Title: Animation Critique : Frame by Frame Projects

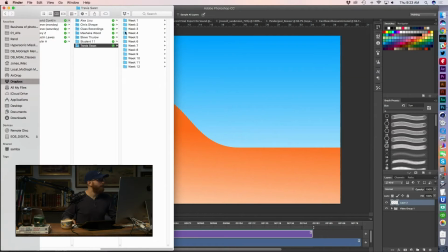I believe, is this Travis? This is Travis.
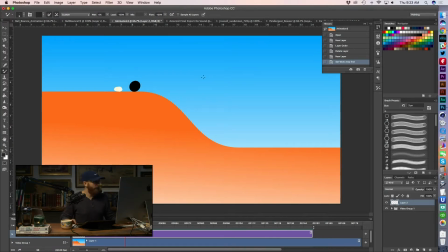Travis Swan. Hello, Travis. Good stuff. Digging the colors. Okay, we've got some anticipation. Okay. I think it's interesting, the anticipation, let's see,
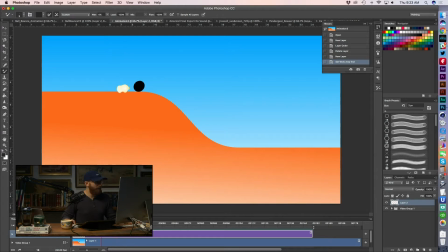kind of a double pump where he moves back, moves back, and then takes off kind of slowly. So, again, this is an example.
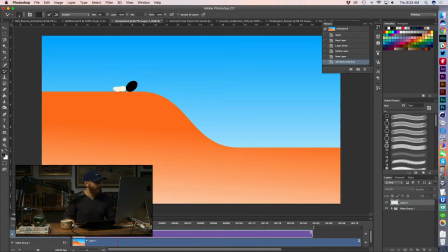So, let's see. Your anticipation is really fast. You're really, really moving him on some pretty hardcore spacing there. And then when he takes off, let's just start from this frame.
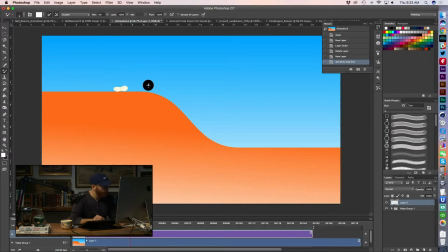Okay, the no hotkeys is just a disaster.
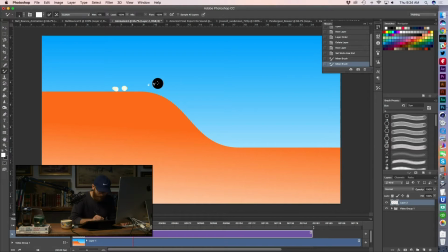I think your spacing on the release is really mild, right? Like, it feels like he's going super fast. And then you kind of get this more linear, you went a little sheepish on the timing and the spacing of the actual launch, right?
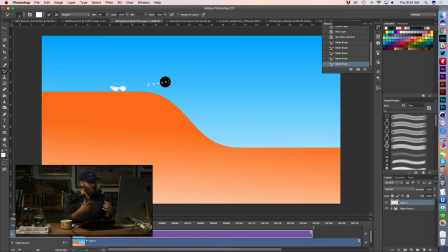because we have this big anticipation moment where he's revving up his engine, and then he's going to jump off this side, and then all of a sudden his spacing gets super linear and close together. I'm going to keep it on ones.
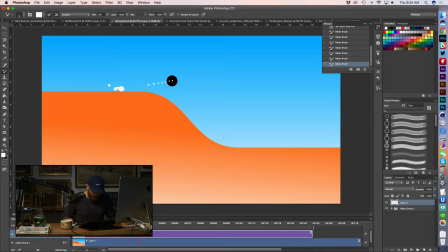I want to see the exact spacing on this jump.
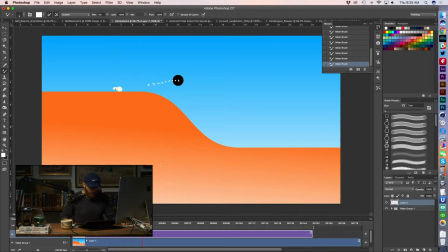So I think that's, I think it gives it a feel of feeling a bit wonky in terms of like how intense, I'm not drawing it exactly in the center, so I'm going to butcher your arc just a little bit, but that's okay.
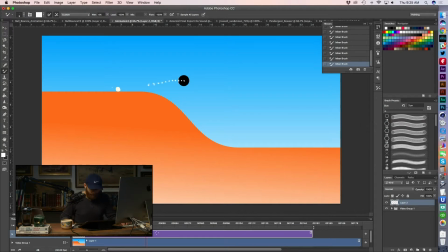I'm really more interested in seeing the timing pass or the spacing, excuse me. I think because your anticipation was such a kind of rapid movement that then this timing and spacing that you're going with on the jump feels a little,
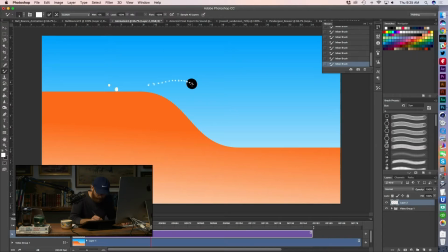feels a little conservative to me. I think you could probably exaggerate this and push this quite a bit. And let's see, he's just real slow, real, real slow. All these, the spacing on these frames, super close together.
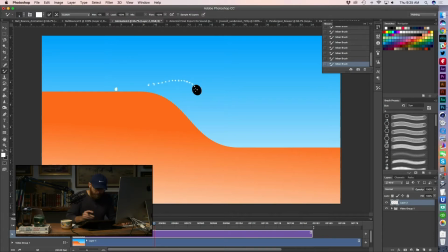But now we're going to pick up speed. Now you can start to see we're starting to get a little speed, which is good because on the down, right, gravity is going to start picking this guy up.
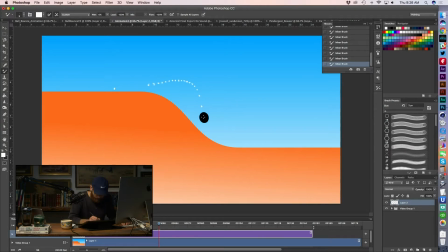It's going to build up a little inertia on the gravity. So here we see the spacing start to pull apart. So now he's going faster. But here we see the same issue again. Now you've kind of you're easing him into the ground. You're easing the ball into the ground.